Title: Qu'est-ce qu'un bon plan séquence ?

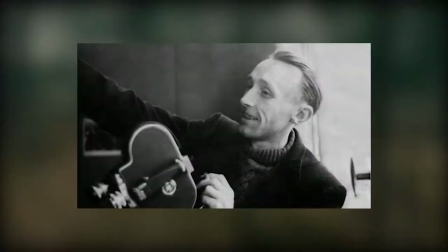Le terme est apparu pour la première fois dans un texte d'André Bazin sur Citizen Kane, Norton Wells.
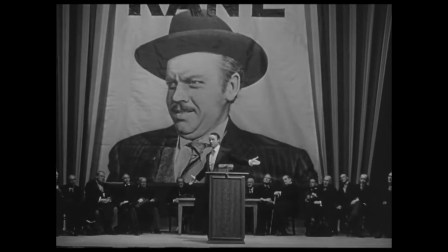Il est considéré par certains, et notamment André Bazin, comme la forme ultime du cinéma, dans le sens où il permet d'allier parfaitement temps et mouvement.
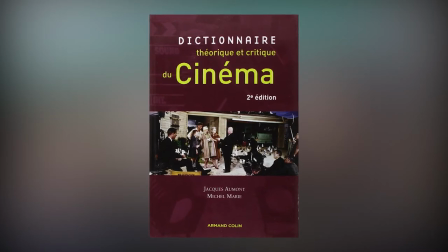Michel-Marie et Jacques Aumont dans le Dictionnaire Théorique et Critique du Cinéma le définissent comme
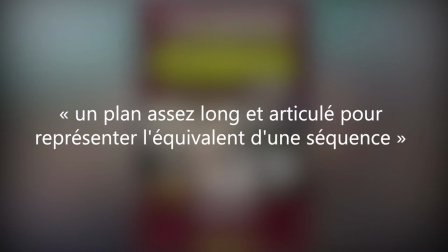un plan assez long et articulé pour représenter l'équivalent d'une séquence. Il serait alors à différencier des plans longs, qui ne couvrent pas une séquence entière.
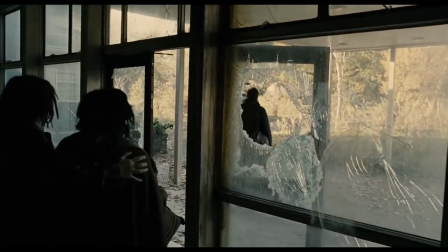Mais la difficulté de définition de qu'est-ce qu'une séquence rend les limites du concept flou. La durée du plan n'est alors pas suffisante pour la définition du plan-séquence.
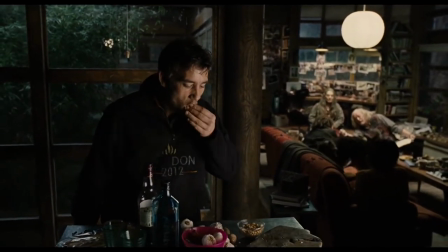Certains ajoutent qu'il faut également qu'au sein d'un seul mouvement, nous ayons plusieurs valeurs de plan.
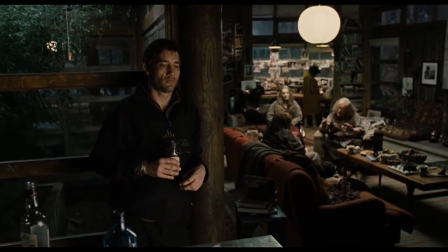Le plan-séquence serait alors une séquence où le montage n'est pas créé par les coupes, mais par le mouvement.
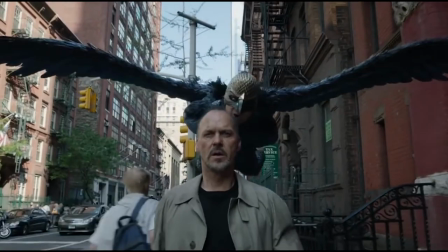L'histoire est donc jonchée de plans-séquences, voire même de films-séquences, de la corde de Hitchcock au Burn Man de Inaritu.
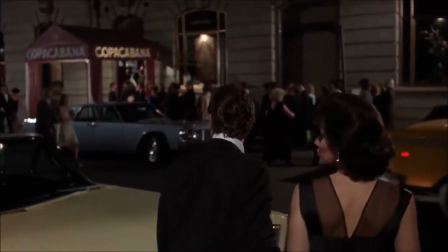Le plan-séquence est avant tout une prouesse technique et chorégraphique. Il nécessite une énorme préparation et la coordination d'une grosse partie de l'équipe technique et des acteurs.
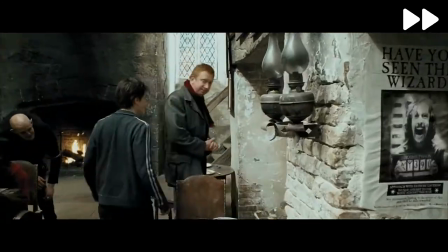Par son absence de coupe, il se démarque aisément des autres scènes du film. Il peut alors avoir un effet impressionnant sur le spectateur.
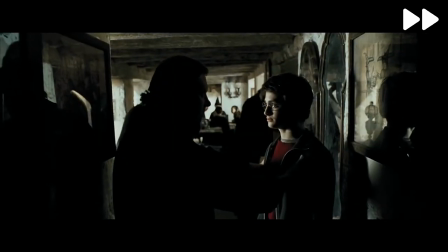dit en regardant un film, jouant là-dessus, non mais attends, ça n'a pas encore coupé là ? Il existe alors ce qu'on pourrait considérer comme le paradoxe du plan séquence.
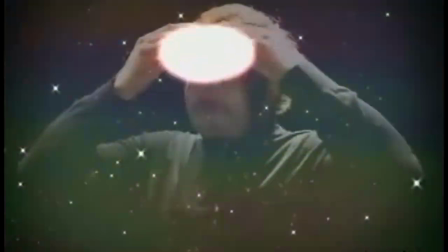C'est justement ce moment où l'on se rend compte que l'on regarde un plan séquence.
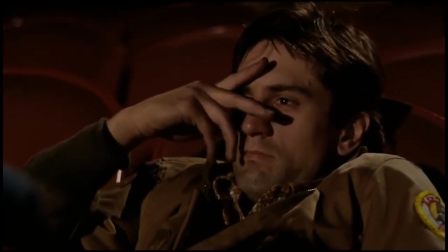Une attente va alors se créer sur la longueur de celui-ci, combien de temps ça va encore durer, et sur la coupure qui est chaque seconde plus proche de nous.
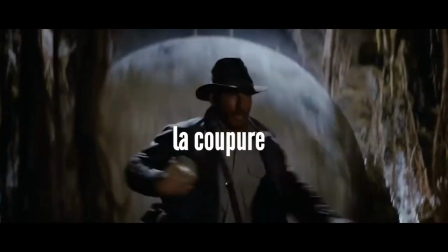Le plan séquence est alors utilisé et compris comme un outil visant à faire disparaître la caméra, mais qui par sa longueur rend visible l'artifice.
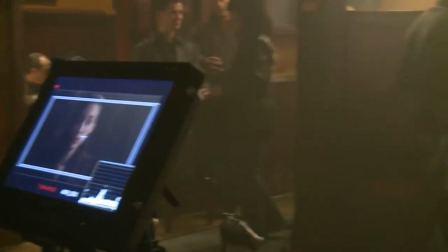Avec le développement du numérique et la modernisation du cinéma, le plan séquence est devenu de plus en plus courant et impressionnant techniquement.
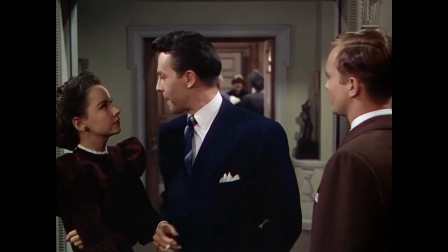Là où dans l'accord de Ditchcock, la caméra reste relativement statique, aujourd'hui la caméra d'un plan séquence va dans tous les sens.
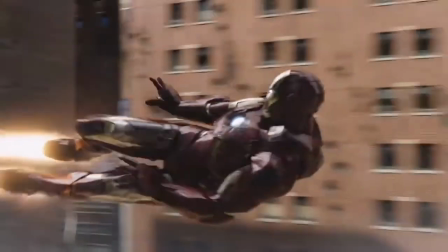Par conséquent, lorsque l'on pense aujourd'hui à un film à grand spectacle, il y a énormément de chances que l'on trouve au moins un plan séquence dedans.
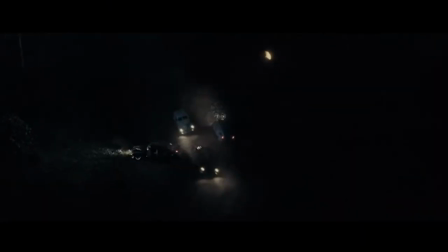Cependant, aujourd'hui,
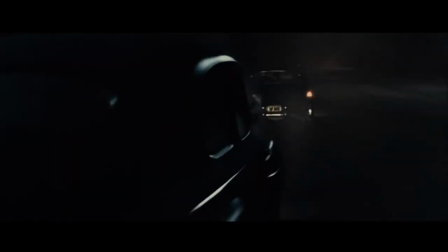ce dispositif est la plupart du temps employé pour son effet impressionnant. un des derniers exemples que je trouve le plus parlant est le film Netflix, Tyler Rake,
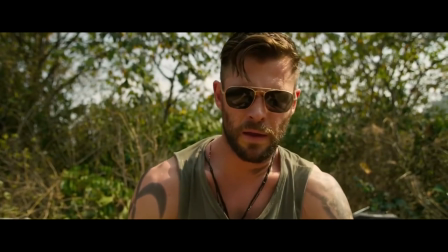produit et écrit par les réalisateurs de Avengers Endgame,
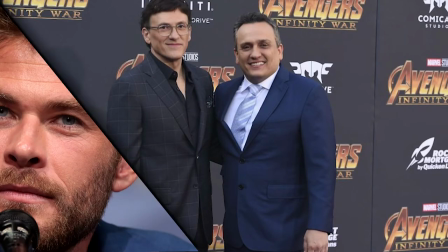les frères Russo, avec en tête d'affiche l'acteur de Thor, Chris Hemsworth, réalisé par Sam Hargrave, le cascadeur de Chris Evans.
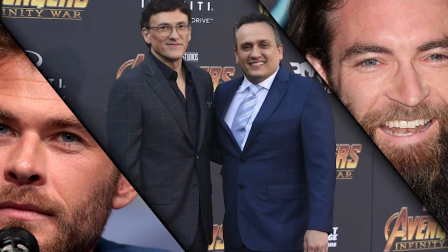Ce film se place à la fois comme un vaisseau pour la carrière post-Marvel de ces personnes,
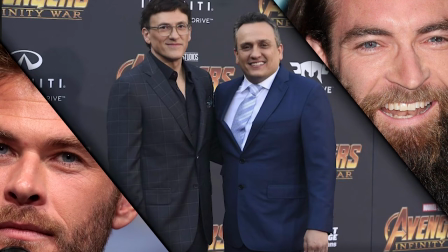et comme une volonté de Netflix de concurrencer un autre actionneur, également réalisé par un cascadeur, John Wick.
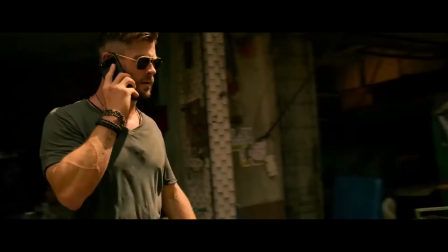Dans cette optique d'être une vitrine du savoir-faire de ces personnes, en termes de film d'action, et de peut-être légitimer leur position d'acteur incontournable de l'industrie du divertissement,
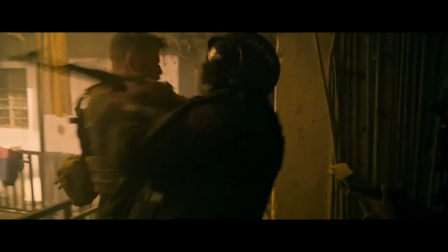le film a choisi de faire une immense scène d'action entièrement en plan séquence.
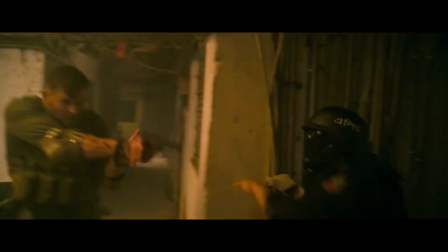Cette idée peut être tout à fait louable, on impressionne à la fois par notre maîtrise de la chorégraphie, de la technique, on est au plus près de l'action en la filmant en temps réel,
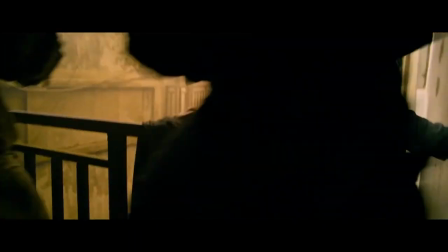et en la mettant au début du film, on impose plus facilement un lien avec le personnage principal.
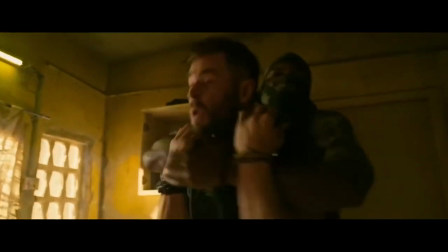Sauf qu'une fois cette chaîne choc réalisée, le plan séquence ne sera plus jamais réutilisé dans d'autres scènes du film, ce qui vient un simple artifice.
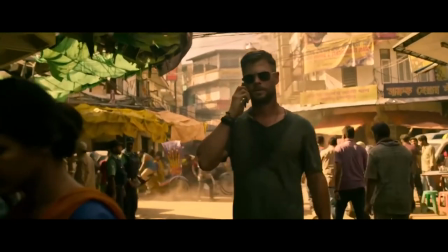Je ne dis pas que cette démarche n'est pas valable, d'autant plus qu'elle est très bien exécutée,
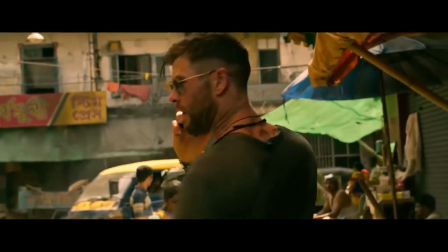mais elle aura pu par exemple s'inscrire dans une démarche exploratoire en proposant pour chaque nouvelle scène d'action un gimmick de réalisation différent,
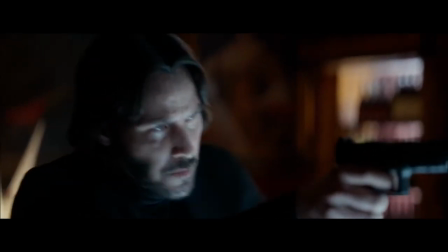comme dans John Wick 3 où chaque scène est synonyme d'un nouveau style de combat.
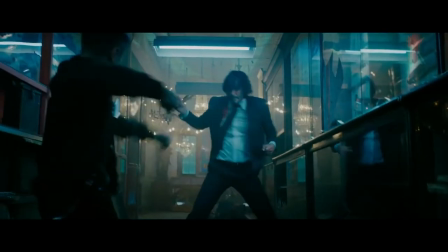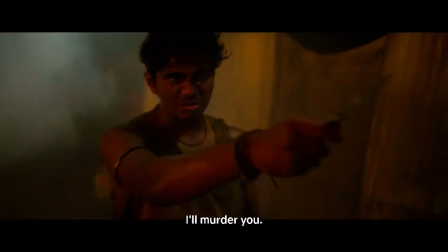Ce qui n'est malheureusement pas le cas de Tyler Hake, même si des gosses se prennent des balayettes.
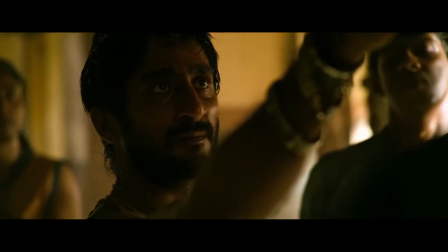De plus, sans diminuer la qualité des autres scènes d'action, l'absence d'audace de réalisation comparées à la première les rend beaucoup moins marquantes.
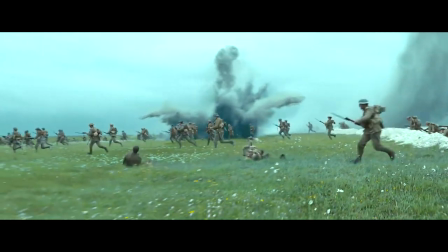De la même façon, je comprends tout à fait qu'un réalisateur veuille réaliser tout un film en plan-séquence, pour le défi ou pour l'expérience.
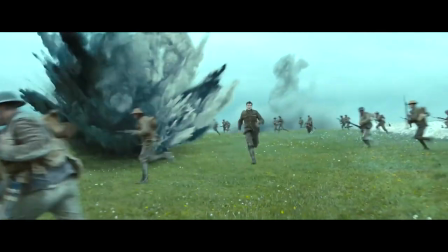C'est d'ailleurs ce que déclarait Sam Mendes à propos de 1917.
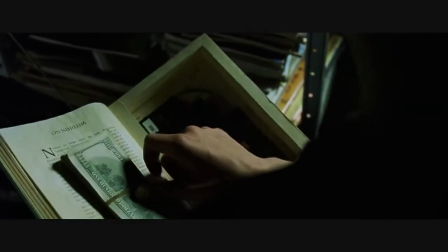Mais si cette démarche s'arrête ici, je la trouve relativement creuse, car une fois l'effet choc passé, on se demande quel est le sens et l'intérêt de faire un film entièrement en faux plan-séquence.
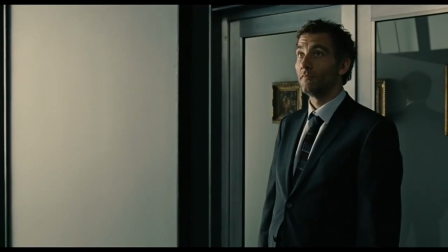Ce qui nous ramène à son utilisation dans Les Fils de l'Homme. Comme nous l'avons dit dans la première partie,
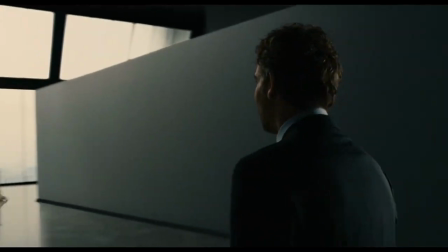l'utilisation du plan séquence dans Les Fils de l'Homme s'inscrit dans une envie d'émuler le style documentaire et de plonger le spectateur dans ce Londres de 2027.